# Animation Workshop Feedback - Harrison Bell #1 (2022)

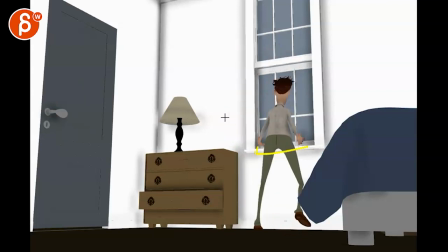[4:09]
So for me, I'm saying all of this just because, well, this is problem number A. But the urgency is because of problem number two. And we have a door in frame. So we might as well use this as a story point. Something's happening.
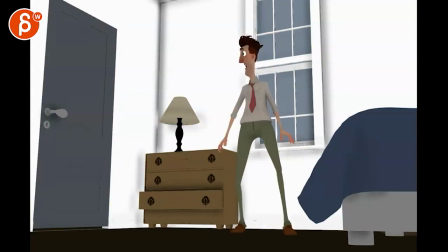[4:22]
Again, doors, doors opening. It could also be that this is happening.
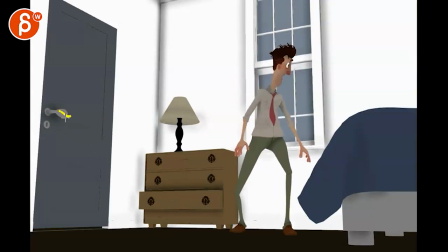[4:28]
He does this. Door handle opens or does some shaking.
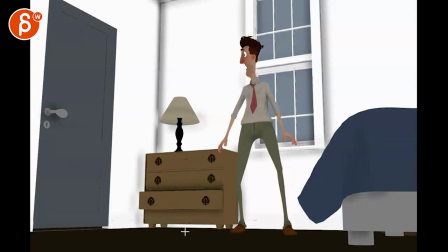[4:33]
He goes, looks over. What if there is not this, but it's a table. It's like a night table. And there's a chair in front of it. And he kicks the chair so that the chair goes and perfectly hits this in the air, right?
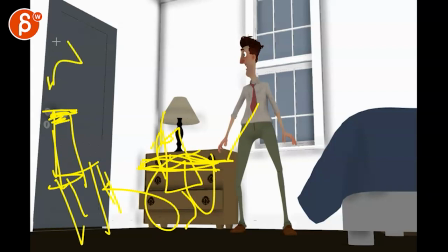[4:52]
And this is blocking this. So now you don't have to animate any of this here. You can just show the door opening a little bit, rattling. But the chair is what's it called? It's just, it's stopping the door from opening. He was just really, you know, very good at throwing this over there.
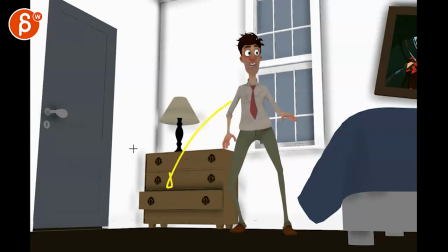[5:07]
Or he can do something where he goes, oh, grabs the chair and with a, maybe I should change the colors here. I just can't see anything. Or the character is really, you know, able to bring this over.
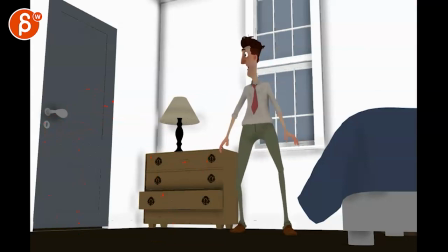[5:23]
That's my awesome drawing. And puts the chair there. And then scrambles back and has those scrambly legs to go back there.
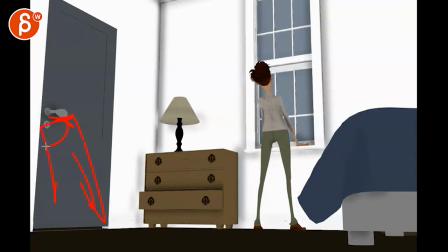[5:29]
Does all of this. You know, that's pushing more. Maybe the door is bending over. He looks back a bit. And then does this. And instead of this, it's actually the other leg so that you can have the head this way to look.
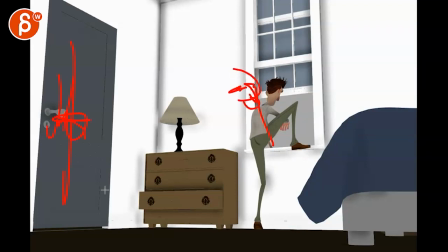[5:43]
Because he's freaking out. Because maybe now the chair fell and he's about to get out. And I wouldn't do this either. Because if he's in such a hurry, this to me feels more like, all right, it's Wednesday.
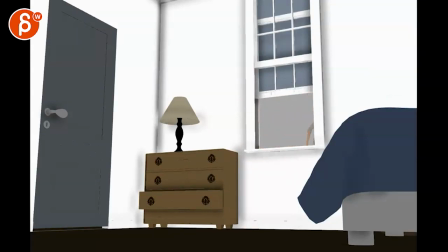[5:57]
I got to get to work. Like how he exits. Oh, okay. Versus, no, let me get out. Go. And there's someone's coming here. Doors opening, the chair slowly breaking. Then you have this, and it's more of a character falling over. It's finally open, and you can see the legs are just, he's just falling, jumping out,
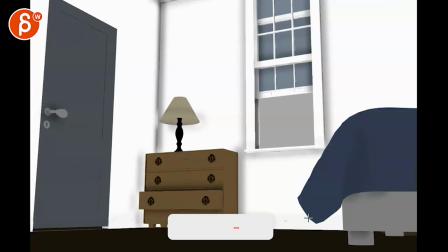[6:15]
and trying to get out of there more in a hurry. So I think that's how I'm approaching this critique,
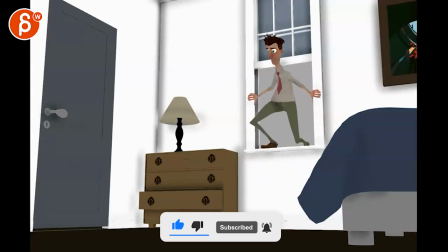[6:22]
where it's, think about what you want to do. To me, this is less about the animation where he kind of magically, watch out, you got the sections here, he kind of magically gets up.
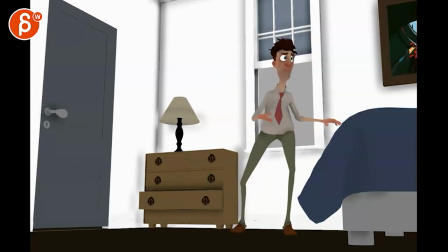[6:30]
There's no sense of weight. He just kind of floats up. I think I have some body mechanics, some posing issues. He feels very stiff when you got the body, arms, and head all moving as one here.
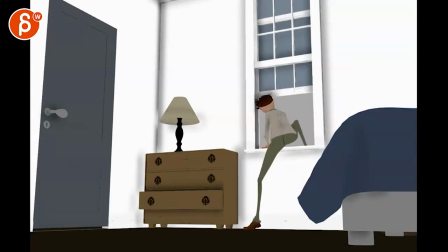[6:41]
So I do have technical animation notes. But the thing is, none of these matter to me at this point because I have more, watch out, the sections,
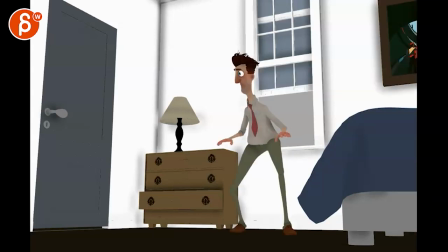[6:51]
more story and conceptual thoughts on this, which obviously you can completely ignore and just say,
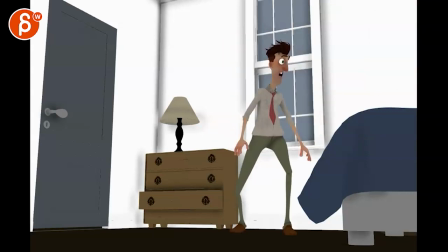[6:58]
nope, I want to do this. Let me just critique what the animation is doing.
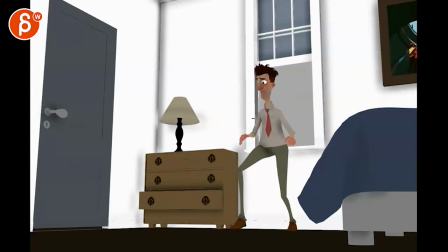[7:02]
And then it would be stuff like twin poses, do more offsets, you know, work on the line of action so that it's not just this. It would be more like sneaking, really arms up, maybe really trying to be quiet. And then you have to decide, is this guy clumsy? You have this here, because I'm seeing props, right?
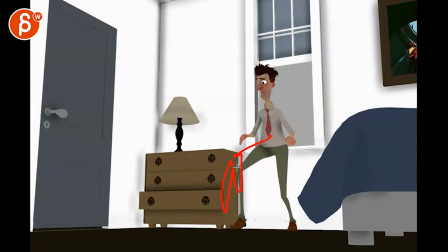[7:19]
To me, I'm going, all right, let's play with props then. What if he bumps into this because he's looking at something else here? And then you got the lamp that stumbles and almost falls. And then he rushes over to hold the lamp and then puts it back.
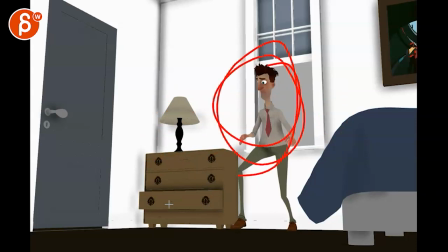[7:33]
So is he a clumsy thief, burglar? Is it like a Mr. Bean type of thing?
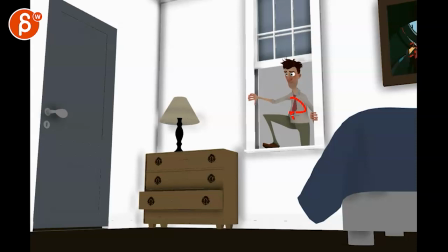[7:40]
Or he is super smooth, so should maybe still dress differently, and comes in here as more like a stealthy ninja.
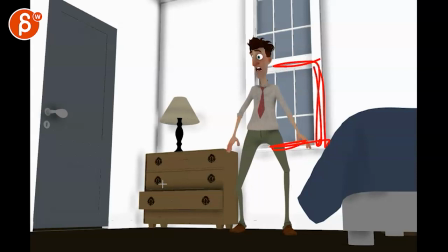[7:48]
But then this is now causing a problem. But that's why he is so adept at kicking the chair and it locks in place perfectly.
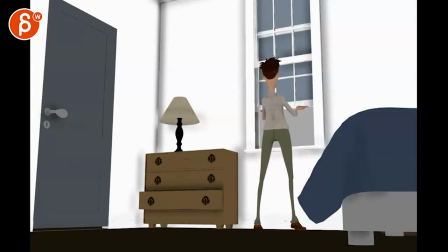[7:57]
And then it's just him, how do I get out of there? Even though I'm really good at my job, this is a problem that's new.
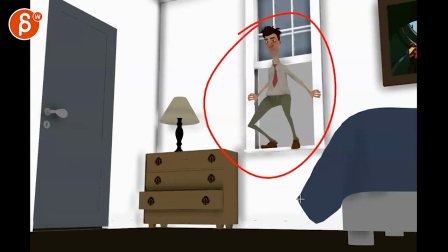[8:03]
And you mean like, I would just play with, is this guy good at his job being a burglar or not? Is he getting somewhere because he forgot something? You know, maybe there's a suitcase here.